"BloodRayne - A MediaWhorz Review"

Christ, we need to talk about the battle scenes. I love those scenes!
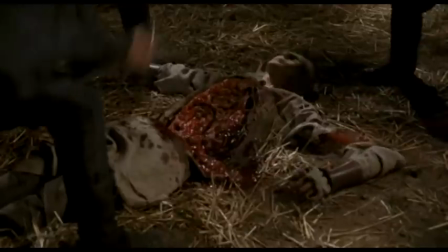12:47 Like when they kept chopping up that monk's body, because he apparently wasn't dead enough!
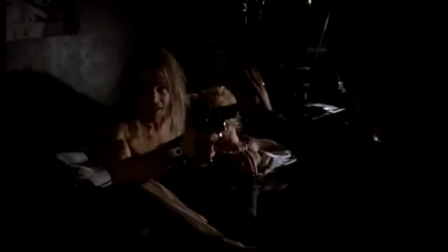12:53 You seriously fucked up?
Yeah, they were pretty much just turning him into gardening mulch at that point.
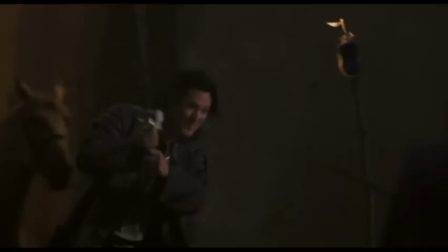13:00 Or when they slashed or stabbed someone and the blood shot off in the entirely wrong direction.
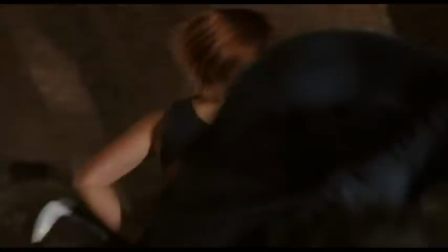13:09 Jimmy, if I shot you in the head and you bled out through your arm,
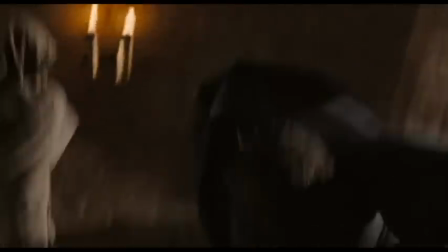13:14 it would still make more sense than the fight scenes in that movie.
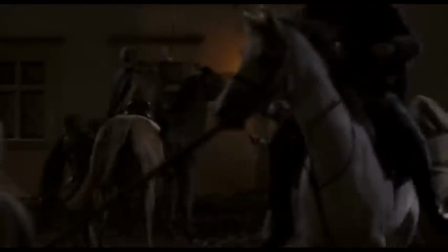13:20 I don't know who did the camera work for this,
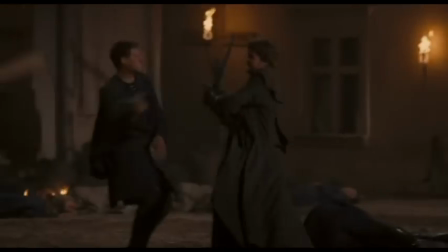13:23 but they got right up next to the fight so that you could clearly see the blade passed more than a foot from the guy's body.
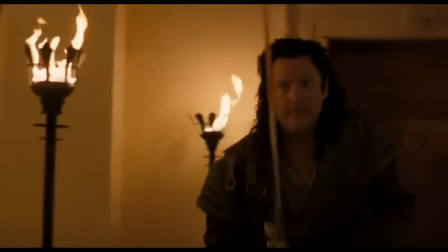13:31 That's raw talent for you. Not only were the effects bad, but the editing was god-awful.
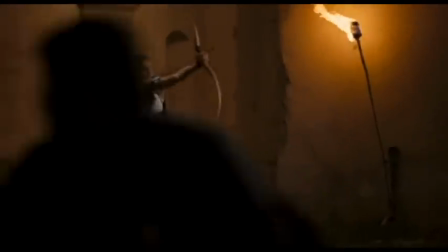13:39 It kept jumping all over the place, and I was like, oh no!
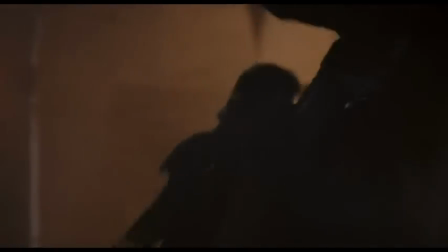13:44 That guy's getting stabbed! I have no idea who they are, or whose side they're on!
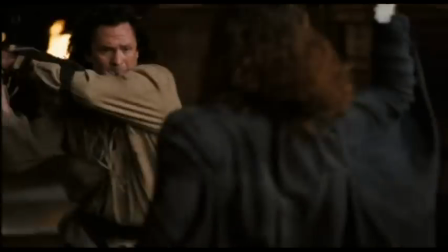13:52 The humanity! You could probably have just had janitors and cameramen stabbing each other,
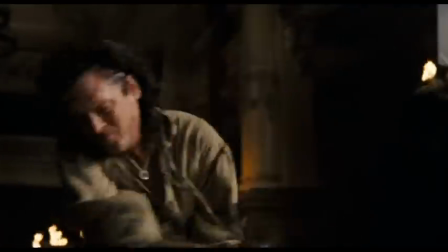14:00 and I might not have noticed because I couldn't tell what the fuck was going on! Let's not forget about the swords themselves used in these fights. Butter knives are sharper than these things.
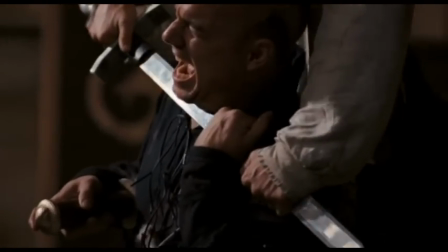14:11 In your typical swords and sorcery movie, sword fights would use aluminum blades that were sharpened to an extent. They must have used press steel or something because there was no edge or sharpness to these blades. Speaking of the effects, like Cora said before, Uwe Boll's not doing us any favors by reminding us of better movies.
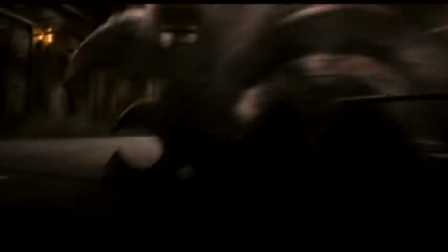14:29 In the scene where Rayne has to get the eye, I just kept thinking, huh, you know, I haven't watched Indiana Jones and the Last Crusade in a long time. I'm gonna go watch that movie.
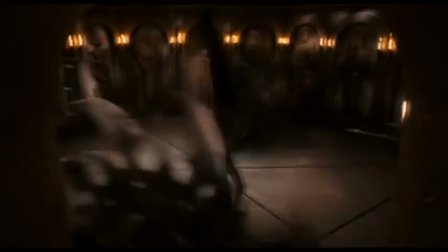14:38 Not only that, the blades were really fake looking.
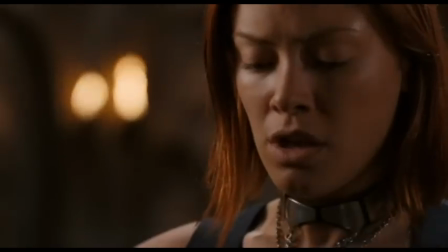14:43 They shot out of the wall, they weren't attached to anything,
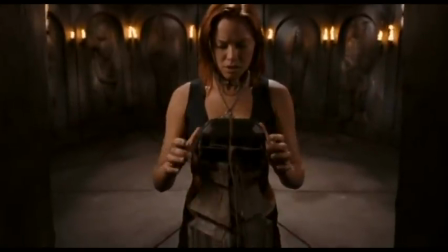14:47 and they just add to the sense that they were ripping off a better movie.
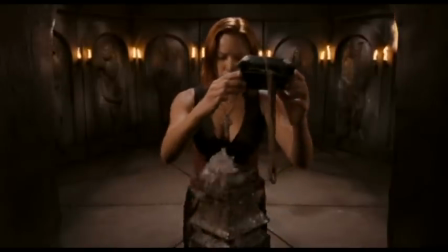14:52 They even had the part where they lifted the idol off the pedestal. Also, the effects when they try to do slow motion were awful.
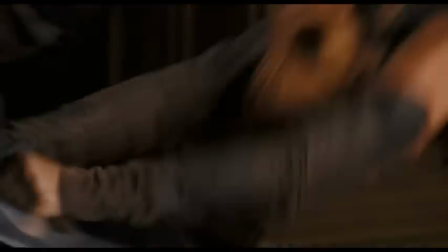15:00 They just made the shots look blurry or weirdly sharp. But let's wrap this shit up. Uwe Boll, I know that you're trying to live out your life like you're part of the film The Producers,
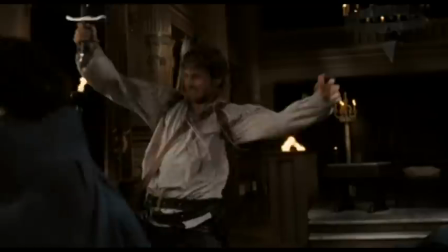15:11 but stop inflicting these horrendous middle fingers of cinema on us.
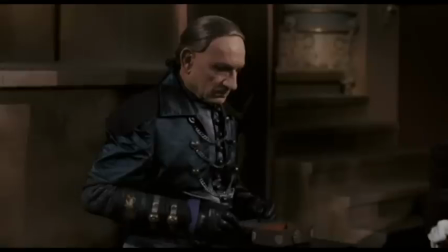15:17 I wouldn't be so mad if it didn't seem like he was taking good ideas and intentionally fucking them up.
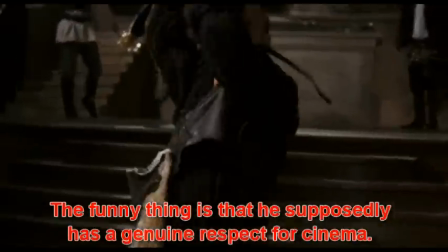15:26 He shoots his film in an appropriate atmospheric location and makes his sets look cheap and silly.
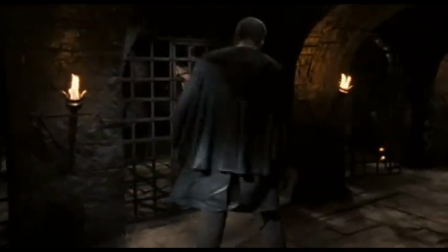15:34 He takes good actors and gives them a shit script and no direction to work with.
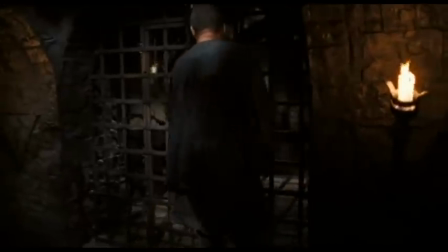15:40 He could have staged good fight scenes if he didn't have shitty effects and incompetent camera work.
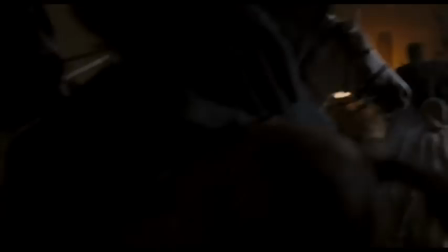15:46 I'm just going to stop right there and give my rating. Why have you forsaken me?
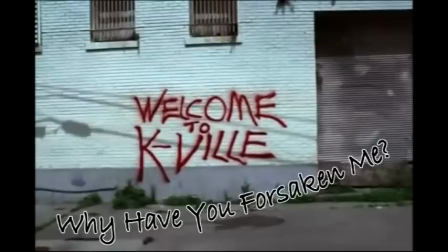15:51 It's not completely irredeemable since there are some hilariously bad moments and a couple of good ideas. But in terms of quality, this still wouldn't even pass for low-grade dog vomit. 2 out of 10. Hi, kids. I don't want to talk about this movie anymore. Hell, I don't want to ever see this movie again. But I'm probably going to see it 3 more times this year because that's how TV works.
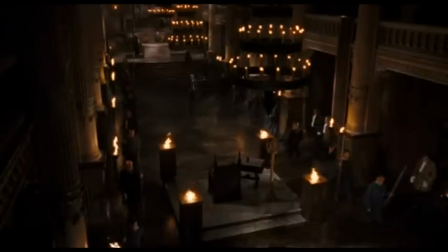16:20 This movie pissed me off in every way imaginable. I'm a big fan of vampires.
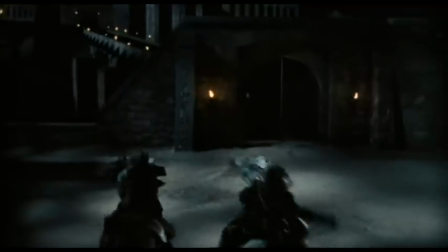16:26 I probably spent too much of my life learning their lore. So I went into this thinking, okay, let's see a vampire movie.
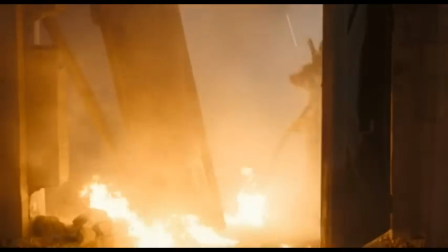16:33 The first time I saw this, I didn't even know who Uwe Boll was.
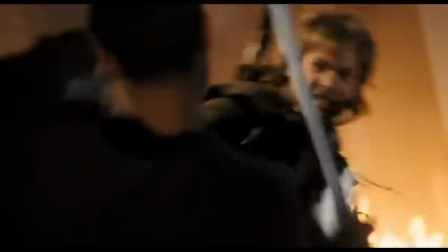16:38 I got so pissed off about halfway through, and that was watching the TV cut, which was missing a lot of the crap we had to watch.
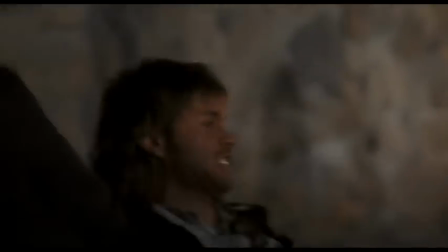16:46 I have not gotten this pissed at a movie in years.